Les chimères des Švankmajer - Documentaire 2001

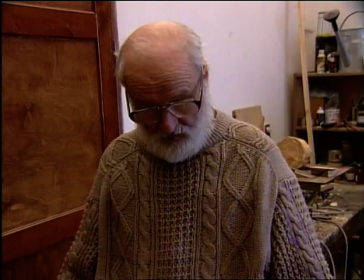767s
Si nous ajoutons encore les deux otessanés complets que nous avons à côté, je pense que ça devrait être bon.
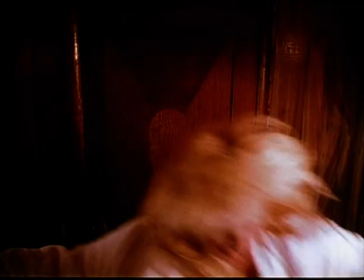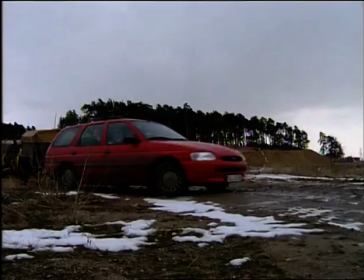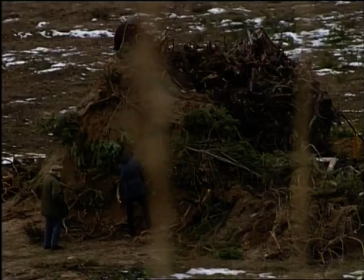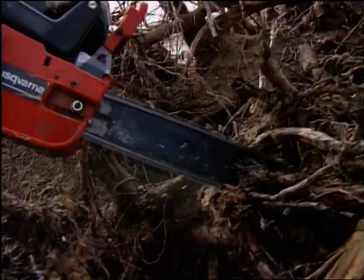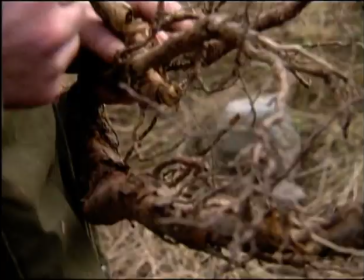830s
Ce sont des racines de pin et elles ont la particularité de ressembler à des petits doigts. Nous allons en faire les doigts des pieds et des mains de Tessanec. Nous sommes donc venus ici chercher des petits doigts.
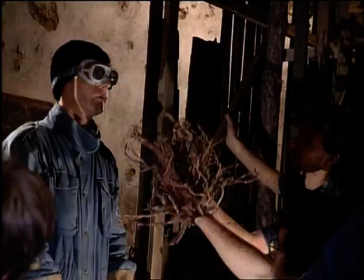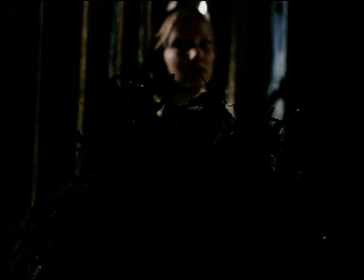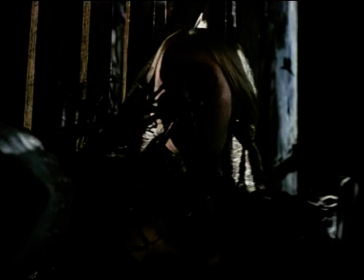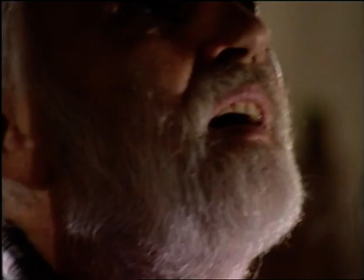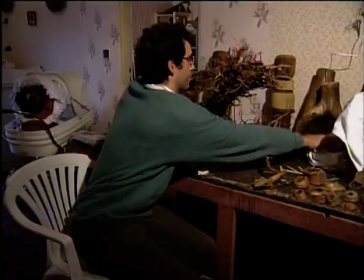898s
Il nous a expliqué que nous allions avoir besoin d'une paire de gants qui ressembleraient aux petites mains d'Otessanec.
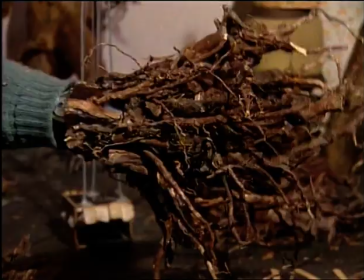908s
que quelqu'un allait les manipuler, que c'était simplement un costume. Et
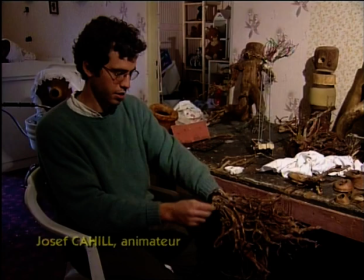915s
J'ai ramené quelques racines à la maison. Ce sont mes gants qui sont en dessous. J'ai pris mon pistolet à colle et j'ai commencé à les fabriquer.
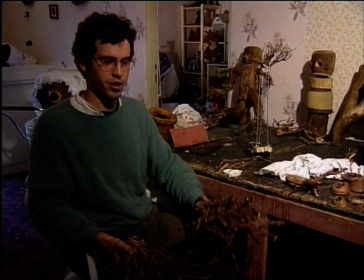923s
J'en ai fait deux. J'ai travaillé en secret. Je voulais que personne ne sache ce que j'étais en train de faire parce que je voulais que personne ne me dise comment je devais faire.
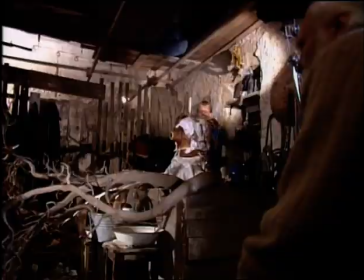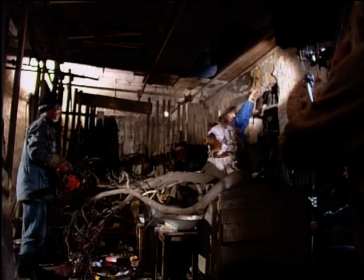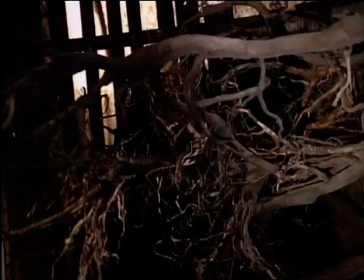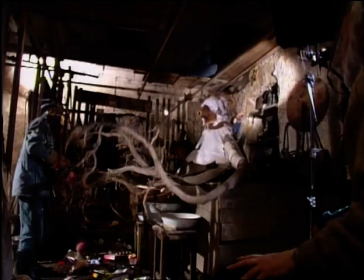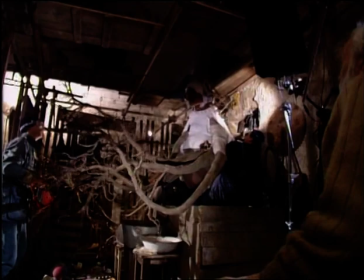954s
Pour animer Otesanek, nous utilisons des techniques classiques. Aujourd'hui, pour cette séquence, nous allons combiner de l'animation, des prises en gros plan et des techniques de marionnettes avec des fils de nylon.
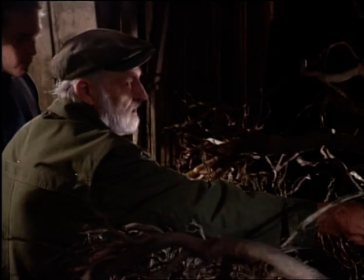Et nous allons combiner ça avec d'autres plans dans lesquels quelqu'un va enfiler les gants d'Otesanek et va les bouger.
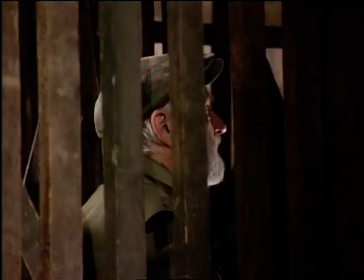980s
Il bougera les doigts comme ça, normalement. Non pas comme une marionnette, mais comme un acteur à l'intérieur d'un costume.
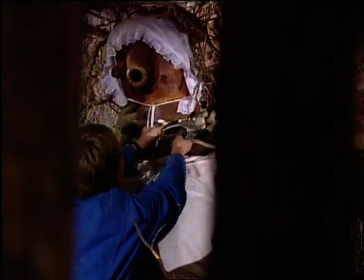989s
Nous utilisons donc des techniques classiques que nous combinons entre elles. C'est ce qu'il y a de mieux.
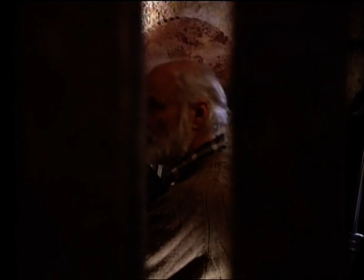995s
Ainsi, le spectateur met du temps avant de comprendre comment chaque image est réalisée, puisque la technique change.
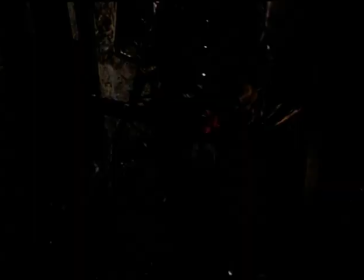1001s
Comme ça, il est un peu trompé et il ne trouve pas la méthode utilisée.